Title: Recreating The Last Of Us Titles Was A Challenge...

HBO's The Last of Us just dropped.
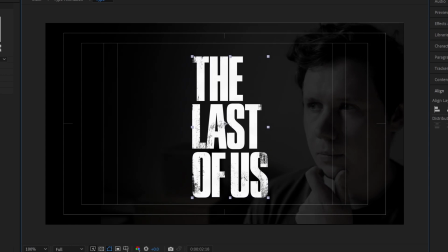I absolutely loved the title card, and I thought maybe, just maybe, I could recreate that in After Effects.
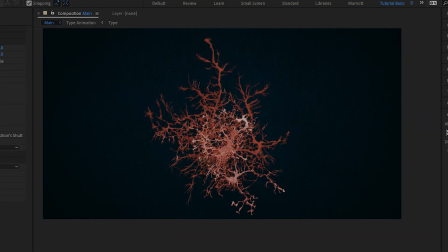And I'm giving myself one workday to do it. Now, the series cost close to $10 million per episode.
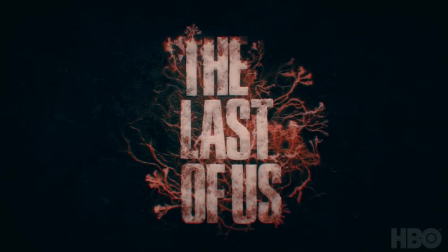I assume at least half of that went into this 10-second scene, so I might not get it to quite that level, but I do want it good enough that it could be used effectively for a parody.
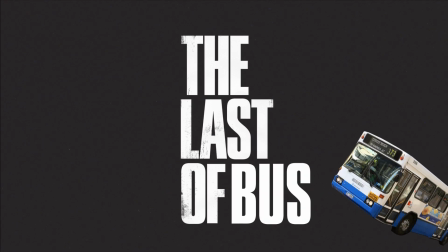Like The Last of Bus, or The Last of Truss, maybe?
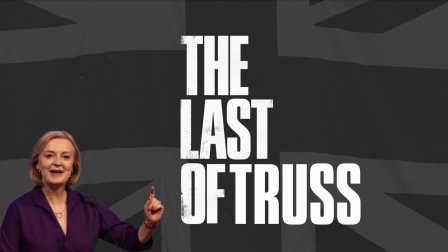Look, I'll work on a better one for the final reveal.
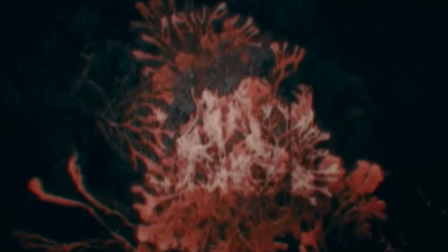The biggest challenge would be creating these veins, which are constantly growing, dying, and then revealing the text.
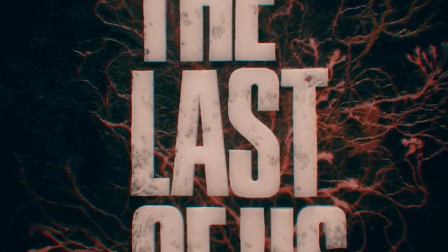If I can approximate something like this, it's possible that I can make the rest of it work.
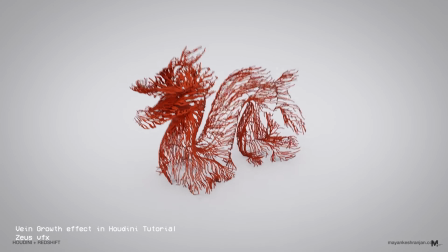I suspect they would have used a 3D simulation of sorts to create these, but I don't know Houdini or other fancy pants 3D software.
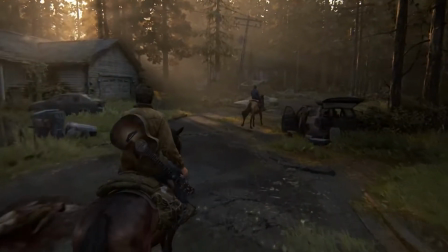Humble After Effects is my workhorse, so I'm gonna have to get creative.
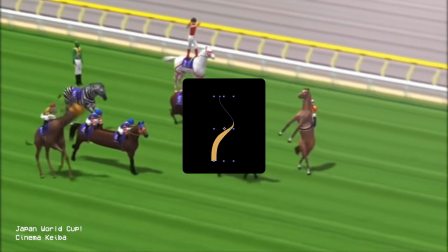I could do this using trim paths on strokes in After Effects or some very complex masking,
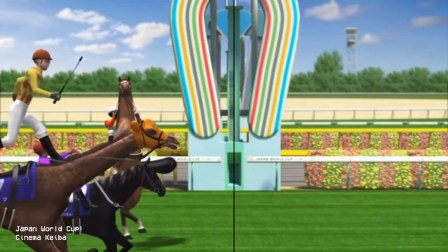but there is a plugin that could really save me a lot of time. Autofill from Plugin Everything can procedurally fill in complex shapes, and I've never had a reason to try it, until now.
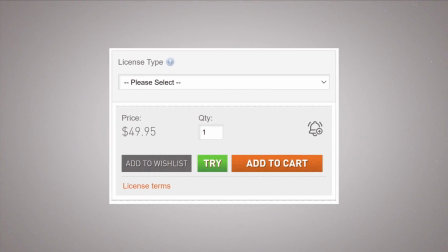It does cost 50 clams, but compared to HBO's 90 million, I can justify it.
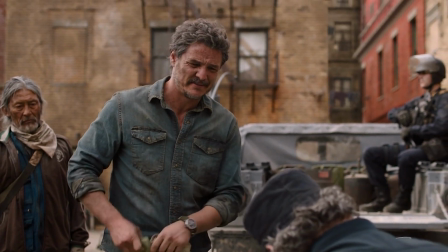You got anything else?
Now, I needed some veins to work with.
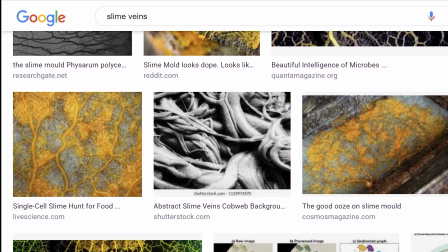I searched for some veiny image textures to save me drawing them by hand, and found this one on Unsplash.
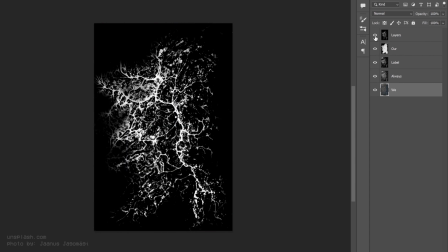I edited it in Photoshop a bit to make it resemble fungal veins a bit more, put that in its own comp in After Effects, and applied autofill to that comp.
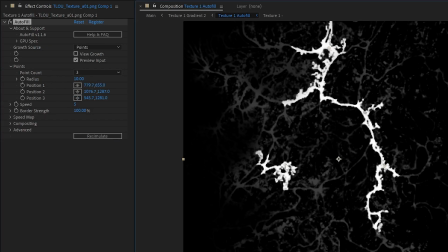I placed where I wanted the spread to originate from, and after tweaking a few settings, it was looking like growing veins.
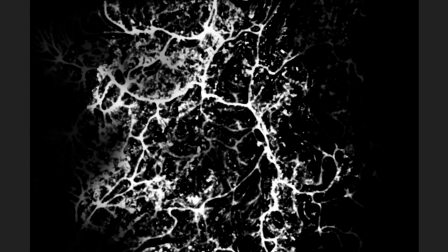But the shape just wasn't veiny enough. Not as vascular and organic as I wanted it.
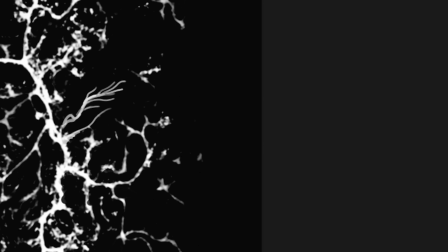So I went back into Photoshop and adjusted it some more. Essentially, hand drawing a lot of the veins I was hoping to avoid, but it was looking better.
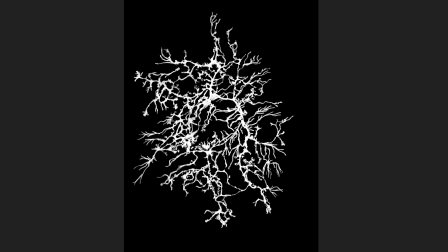The timing was a bit too boring and linear though, so I pre-comped it again, enabled time remapping,
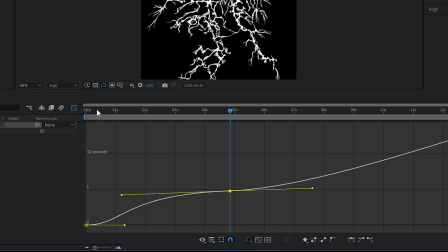and added a slight speed ramp, so it starts faster, then slows down towards the end.
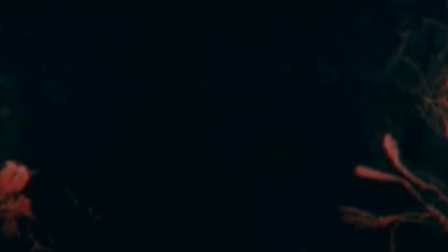Now, I needed them to fade out as they were drawn on, so they start pale, fade to red, and then disappear.
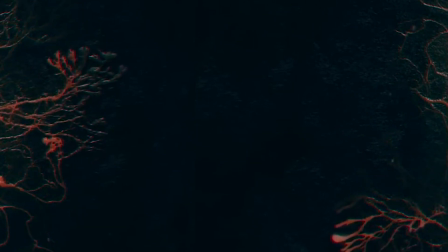I'll add color later, so for the moment I just need it to fade to black. I put those animated veins in a new comp and figured out a way to mimic a gradient,
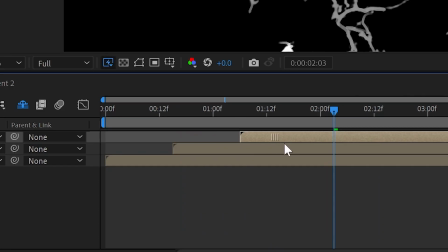which was to add a duplicate of the animated veins that was a bit darker and had that play over the top,
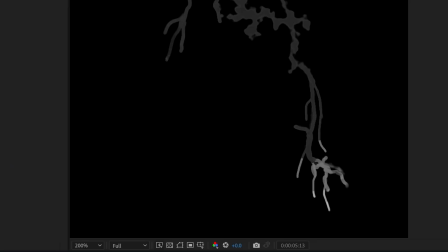slightly delayed, so it would appear to get darker the longer it was on screen. Then I made a bunch of copies for it to look smooth. I do suspect there is a better way to do this, so if you've got another way, let me know in the comments.
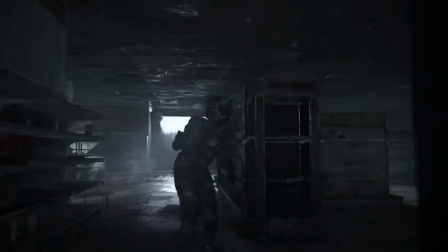And while you're there, every like this video receives goes to help clickers learn how to double click. Now that my veins were looking respectable, I could start building the background.
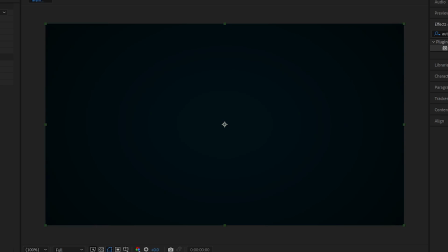I started with the dark solid, with a darker vignette, and a subtle texture. Then I threw on that animated vein comp.
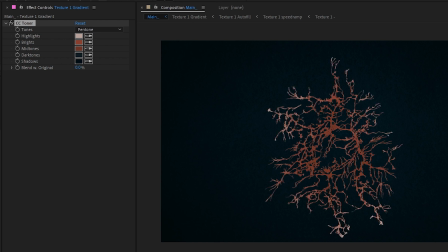I recolored it using the CC toner effect, which maps new colors over your existing ones.
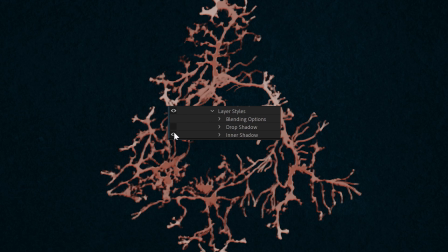I also added the layer styles inner glow and drop shadow to make it look a bit more 3D.
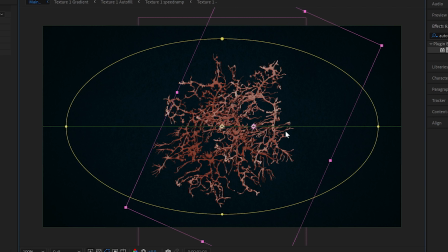Then I duplicated it a few times and moved it around so the new veins were constantly sprouting up and fading away.
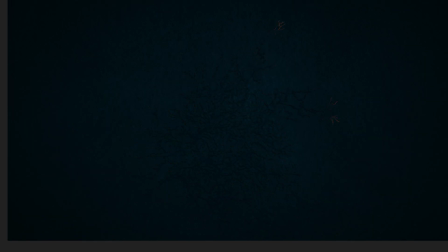The veins were looking a bit too similar, so I made another vein texture in Photoshop that was mainly
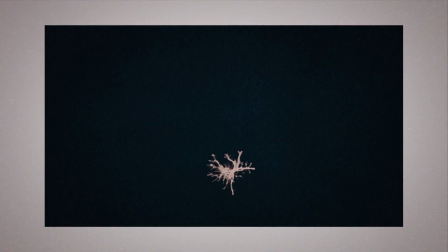veining in one direction, so I had another vein option.
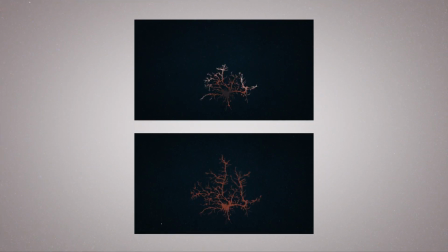I also made more duplicates that faded out a bit slower, so some of the redness stayed on screen for a bit longer.
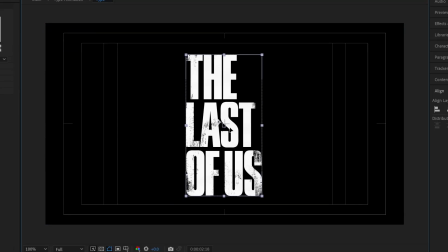Great, now it needs text. I pre-comped the logo and got to work figuring out how I was going to reveal it.
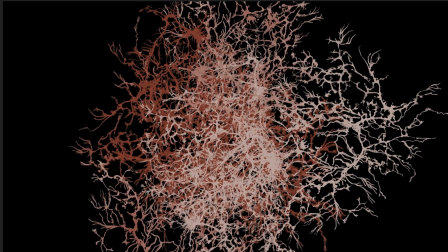The best solution I found was to stack up some of those vein comps to just about fill the area,
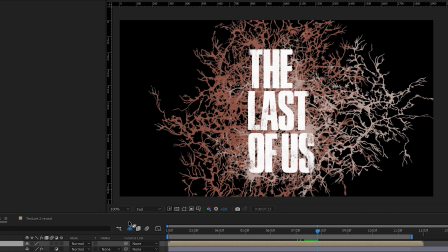and then put the text layer on top of all of them with its blending mode set to stencil alpha,
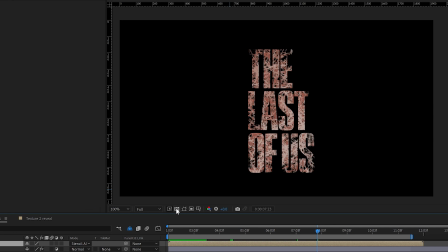so it cuts out everything that is not within its alpha channel.
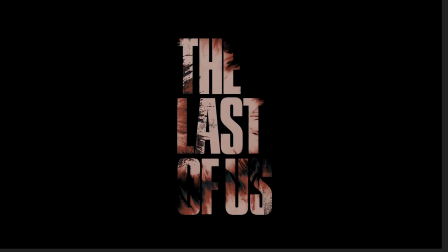There were still some gaps, so I grabbed an ink reveal matte and used that to fill in the holes. Then sneakily faded on the logo over everything at the end.